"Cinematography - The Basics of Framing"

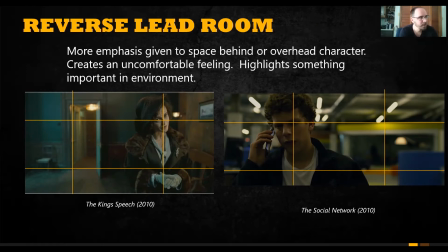[20:39]
Typically, it's used to create an uncomfortable feeling. There's something not right or not natural about this frame. It highlights something that's very important in the audience, or sorry, in the environment. So in the case of the King's Speech, you know, the door is very clearly highlighted.
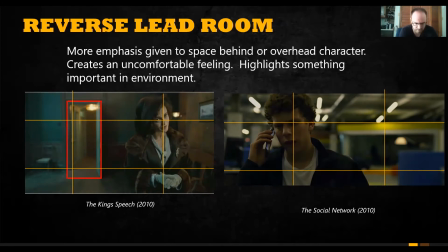[20:58]
The door is very clearly emphasized, and they, you know, but the question is, why is that door highly emphasized? And again, that goes back to the subtlety. It's like, it's not said, but there's something that's happening in the dialogue, in the character, in the moment where that door is important.
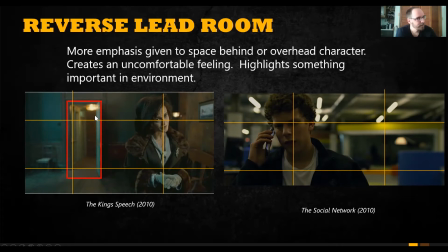[21:17]
You know, again, the light is on, the door is clearly illuminated. You know, it's very intentional. They wanted you to notice this. Likewise, in the Social Network, the background here is highlighted, right? The office space.
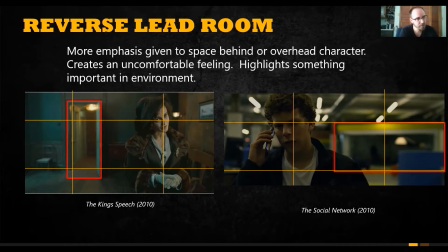[21:32]
And if you've all seen this movie, you understand this is an important scene and sequence in the movie. Mark Zuckerberg's character, you know, Jesse Eisenberg's character, receives a phone call, which kind of, you know, is a tense phone call.
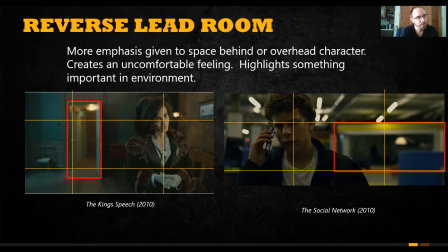[21:49]
It's very important for the story. And David Fincher intentionally framed the character this way to emphasize the office, because at the moment previous to this, the light was on, and as soon as he hears that bad news, the light turns off.
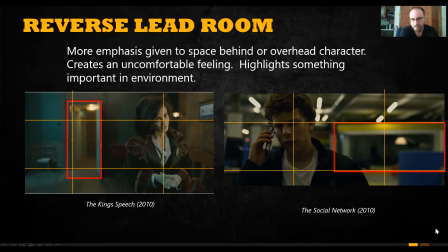[22:02]
And it kind of, you know, again, emphasizes that things have changed. Things are now going in a different direction. So, you know, it's kind of an interesting way to do that. But reverse lead room is really how you do that. So they're looking this way, but the background is emphasized, as opposed to the other way where the foreground is emphasized.
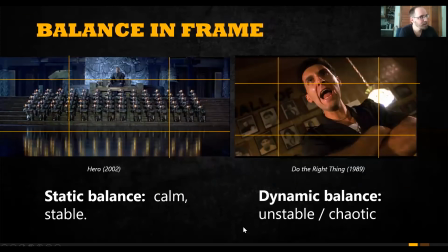[22:24]
Balance in frame. This is a framing technique, pretty obvious, pretty straightforward. You have static balance and dynamic balance. You know, one is calm, stable. One is a much more obvious high energy, unstable, much more chaotic. And again, going back to, you know,
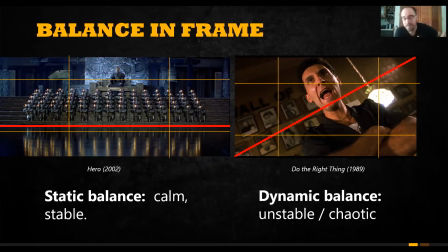[22:41]
the idea of subtlety and kind of how images can tell a story by themselves, we can see what's happening. I mean, without even knowing the story or having seen the movie, we understand that, you know, this is a calm frame. This is a balanced frame. This is stable. The environment here is stable. The environment here is unstable.
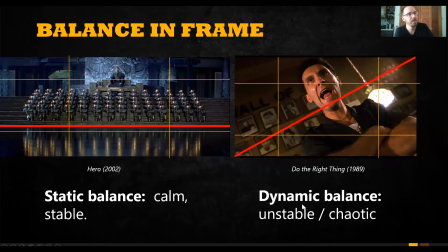[23:00]
I mean, besides the character's obvious angry face, we understand a tilted frame subconsciously is a chaotic frame. It's an unstable frame, right? It's a lot of energy happening here. This is also typically called a Dutch angle. I've also heard it called going to Amsterdam.
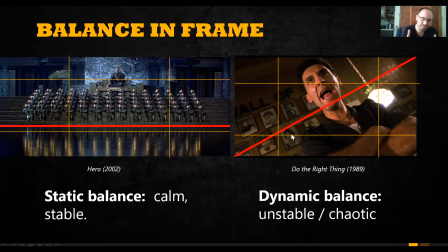[23:19]
So it's kind of like, you know, this idea of you know, just, I mean, you really don't see it too much anymore. Unfortunately, it was a big trend back in the late 80s and 90s where they kind of tilted the frame a lot more. You don't really see it too much anymore, but it's you know, if you find an opportunity to use it, I highly suggest you do.
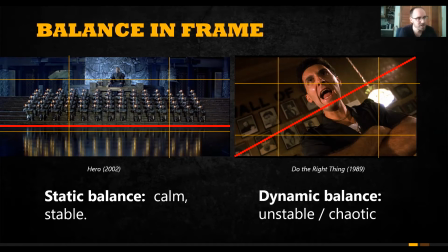[23:37]
But it's you know, again, just creating that energy, creating that emotion for the audience without having to say anything.
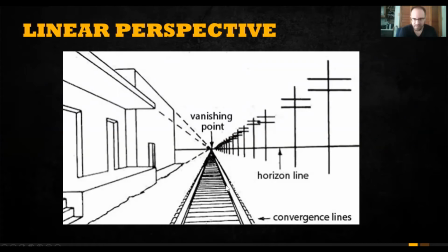[23:48]
Linear perspective. So this is a classic photographic framing technique, but essentially uses natural lines to create depth in an image. All objects look progressively smaller the further away they are. This is just a naturally occurring you know, phenomenon.
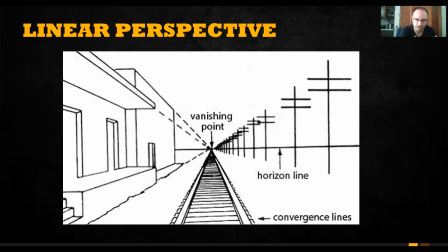[24:06]
And parallel lines, they converge in the distance over a horizon line towards a vanishing point. And a classic image or example of that would be kind of railroad lines or a road,
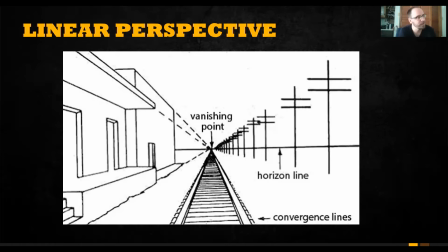[24:19]
right, where lines are just kind of moving off into the distance towards a vanishing point.
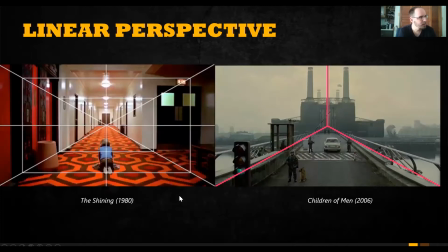[24:27]
That's kind of like the science behind it or what it is, but you know, you can kind of see two examples of it being used in an actual, you know, cinema, an actual movie.
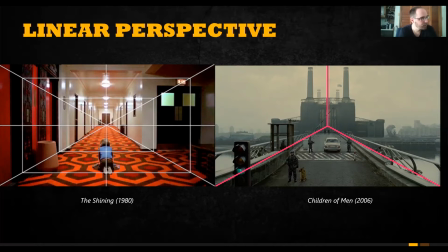[24:38]
Stanley Kubrick used linear perspective, or you know, a type of linear perspective called one-point perspective, but nonetheless linear perspective, He used it very often. It was kind of his technique. He used it a lot. And if you watch any of his movies, you'll see it used almost exclusively in many sequences.
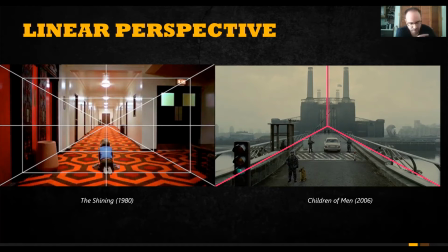[24:59]
But we see here in The Shining, there's some interesting stuff happening. So the linear perspective, right, is the lines converging of the hallway. We see these natural lines moving towards a vanishing point in the horizon. They're converging towards this point.
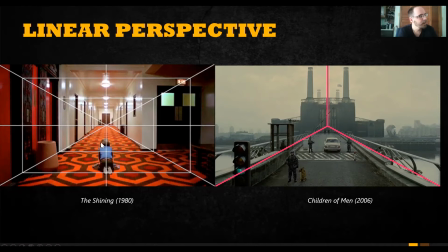[25:21]
And he framed the camera almost in the child's perspective. We're low, in frame. We're not quite at eye level. We're a little bit lower in frame. He's the character in relation to his environment, right? This is a wide shot. It's an establishing shot.
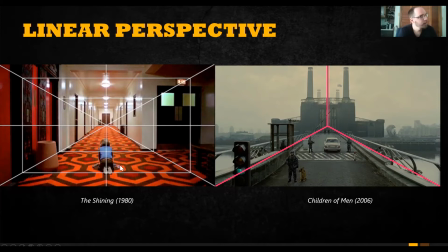[25:39]
This is the beginning of a sequence. And we see this as being foreboding. It's a scary environment. It's imposing, right? There's nothing in the frame inherent that suggests it's scary, but it is scary.
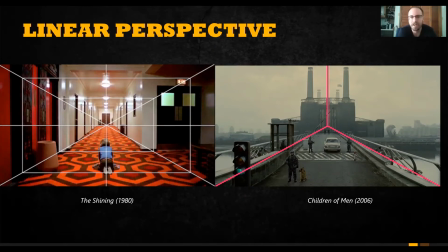[25:57]
It just looks terrifying. It's like, it's big, it's imposing, it's empty. There's something about it, sterile. There's something about it that just makes it look very creepy, very unnerving. The fact that the camera is positioned dead center makes emphasizes that point.
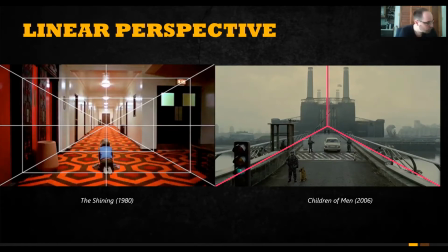[26:16]
And these lines that converge straight out into the distance, emphasizing that long hallway, right? Converging to this door, which is also important in the story. Is very, very well done. And you'll see this a lot in his movies. Children of Men, another example
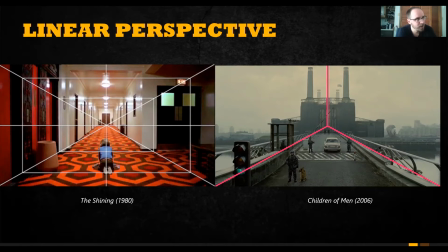[26:35]
of using this idea of linear perspective to emphasize background, using natural lines to kind of, orient the audience to look at something, to pay attention to something. This is a wide shot, but you can't help but notice the building in the center, right?
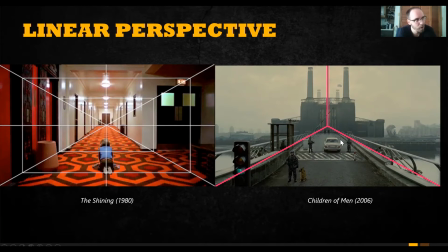[26:54]
Which is, again, in this moment in the story, is very important. The main character is traveling to this building for a very important purpose that leads the story forward. The audience is naturally moving towards this building. It's emphasized. This is important.
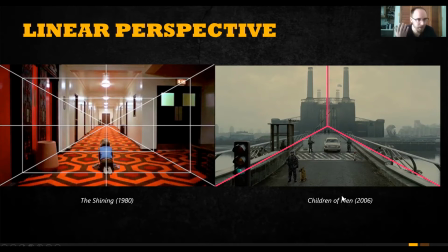[27:11]
So again, like close-ups, it's used to, force you to pay attention to something, right? There's always something that a director, a good filmmaker is doing to get you to pay attention to highlight that this is important.
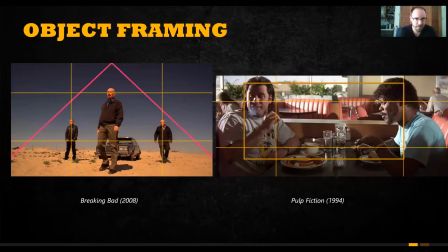[27:32]
Object framing. This is a little bit more of an advanced technique, but I wanted to briefly go over it. Basically, it's where essentially, if you orient objects and subjects in a frame in a naturally occurring shape, it's much more visually pleasing for an audience member.
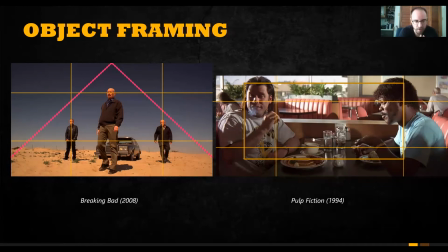[27:50]
They will understand what's happening in the scene much better if you orient things in naturally occurring shapes. And you can get deeper with it in terms of a story perspective.
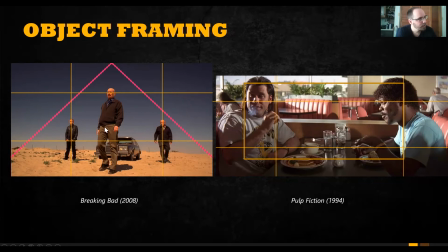[28:05]
As example, Breaking Bad. We understand as an audience member very instantly, without having seen the movie, without having seen or the show, we understand the character in relation to other characters and his environment.
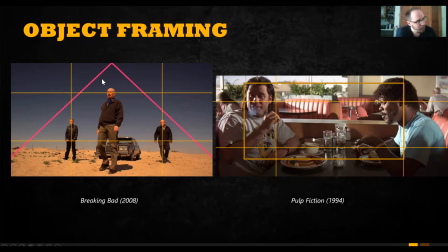[28:21]
It's a triangle, right? Walt, the main character, is emphasized, suggesting that he's dominant, he's the leader, right? The two characters in the background are on the same level.
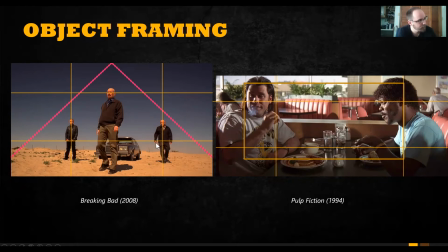[28:33]
They're on the same third, or the opposite thirds, but they're on the same plane, suggesting that they are subordinate, that they're lower in position. They're lower in the hierarchy, right?